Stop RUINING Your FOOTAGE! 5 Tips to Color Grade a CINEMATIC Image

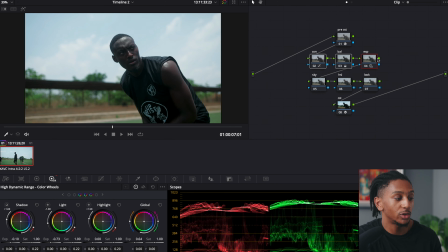[4:09]
So now with those settings changed, we can see already we're at a great point. So if you look from before, when we just had the Rec 709, to now, like the image is a lot fuller.
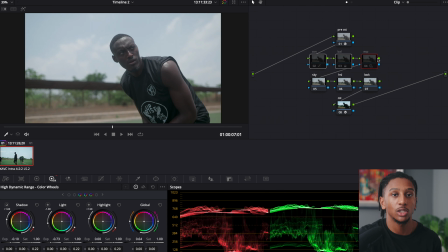[4:17]
We're no longer at that purple kind of tone. So now we can start to do our custom things to make this image how we want it to look. So tip number 4 isn't completely relevant to every scenario, but if you do have a sky that is slightly blown out in the background of your shot, this can make it look like your dynamic range has been extended.
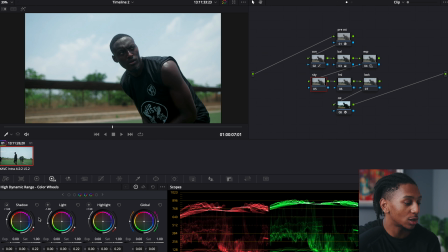[4:35]
So what we'll do, come down to the sky again in the HDR wheels, and we just want to input the color space that we filmed in, and the gamma. And then what you want to do is usually it's in highlight or light, depending on how blown out it is.
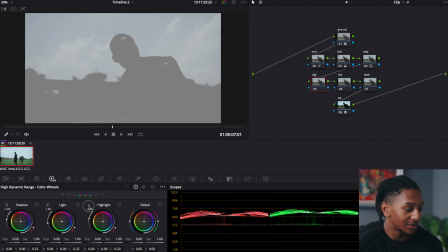[4:49]
I'm going to go for highlights at first, and then if we need to move to light, we'll go there.
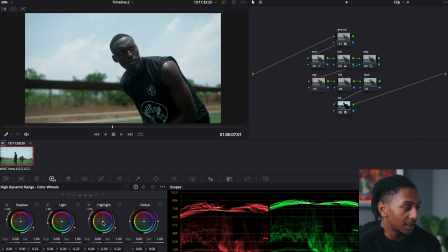[4:54]
But you go to your highlight, and what you want to do is just slightly push it to the blue side. slightly there, then bring down the exposure a tiny bit, and then push up your saturation just a bit. There we are. The sky is back. You can now see it within the clouds. If we go before and after, that simple trick there brings back the sky that was once lost and just makes it look like your camera has a lot higher of a dynamic range.
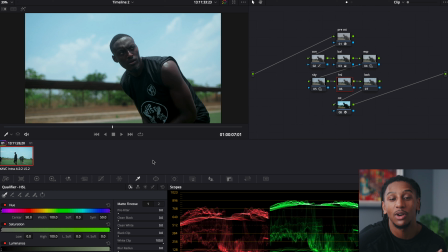[5:22]
Next, I would go into my HSL, which is where I just manipulate colors. If I want to change the skin tones, if I want to change really the color of anything. So now going on to the last node and sharing the final tip is to use your LUTs after you've balanced out your image. So I'm sure you've experienced it when you've bought some LUTs from your favorite creator and you put it on your footage and it just doesn't quite look good. You know, you see it on theirs and it's transforming my footage looking really cool, but on yours, it just looks weird, like it doesn't look right. Well, a lot of the times that's because when they've made those LUTs, they have made it for their set white balance. You know, they have balanced out their image for the correct white balance, for the correct exposure, and then made their LUT based off that. Just how we balance out the image and then we start to create the look. So if you're adding their custom look to your image that isn't balanced out, whether that is your wrong exposure or your wrong temperature or tint, your image just won't look very good. So if you go through the steps to balance out your image first and then go to apply your look, you'll get a much better result.
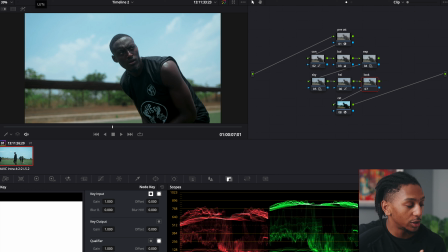[6:16]
So now going here, if I want to add a LUT, and I'll use one of my own, the Sunday Finisher,
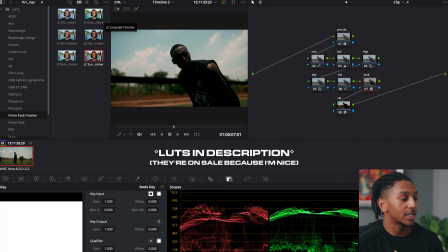[6:21]
because this was created for this, you will see straight away, this looks terrible.
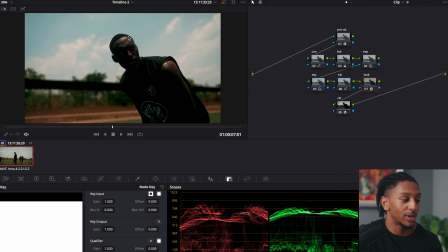[6:26]
You know, the exposure is completely gone, the saturation is a bit too much, and the look just isn't quite hitting the same way. Well, that's because, like with most other LUTs, these LUTs take you from S-Log to Rec 709, which is fine, but again, you're running into that same problem.
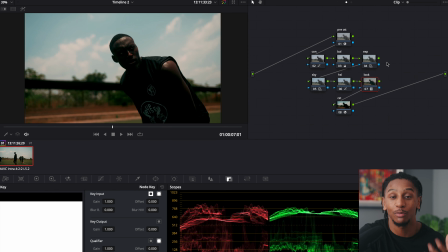[6:39]
So what you want to do instead is have all of your exposure, have all of your balancing done out beforehand, then just dial it back.
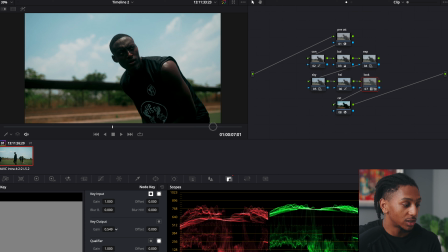[6:47]
Dial back the LUT. You're still getting the look, just not the intensity. So I'll probably go to here, 0.4.
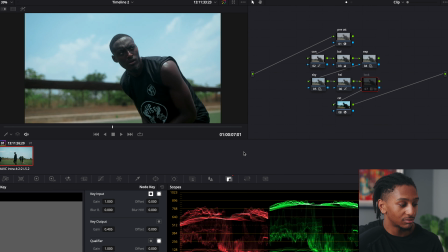[6:57]
That pretty much does it. That's the kind of look I want to go for. And if I want to still manipulate around that, because I'm going to make this slightly warmer the way it was very hot temperature,
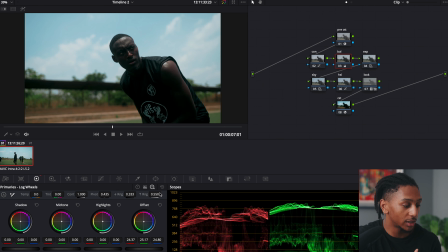[7:07]
and just the image I want to give it is more of a warmer look. All I have to do is in that temperature is just slightly push it a bit more. There, perfect. Now we have the exact look that I want to go for.
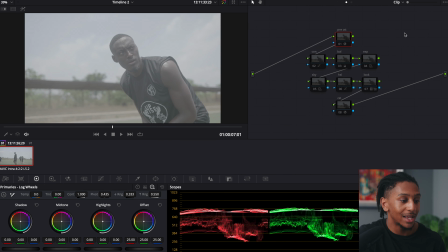[7:21]
So if we look at the different stages, so S-Log, this is how it was, very flat, very horrible, no one wants to see that.
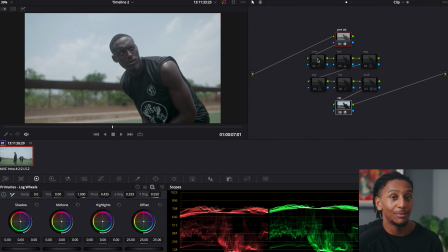[7:28]
Then we bring in the Rec 709 to get it back to a normal standard Rec 709 color space.
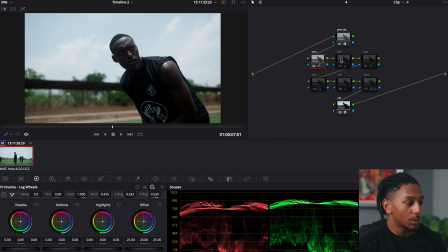[7:33]
Next we add in the contrast to fill it out a bit. We balance out the image, getting the white balance to where we want it. We'll adjust the exposure, bring up our subject and decreasing the exposure of the sky. We'll then bring the sky back with a custom node, just bringing those blues back.
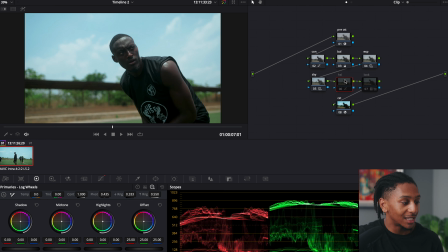[7:50]
Then we'll change and just kind of slightly mute down the green so they don't pop out as much.
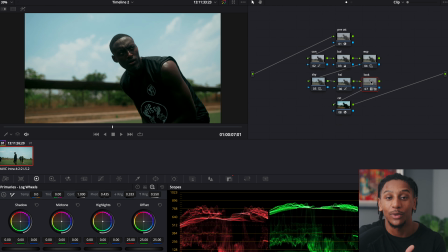[7:55]
Lastly, we'll add it in our look so we do have that full image and we've gone from Rec 709 to that great looking image.
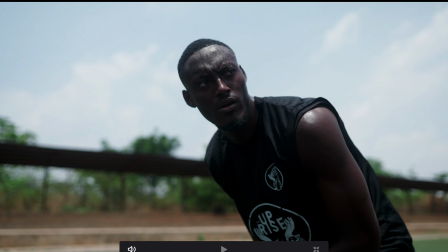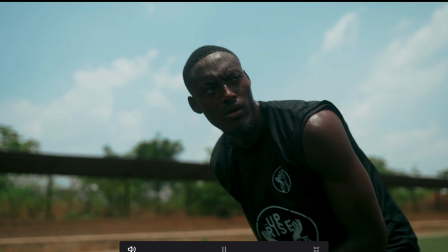Yeah, that is pretty much it.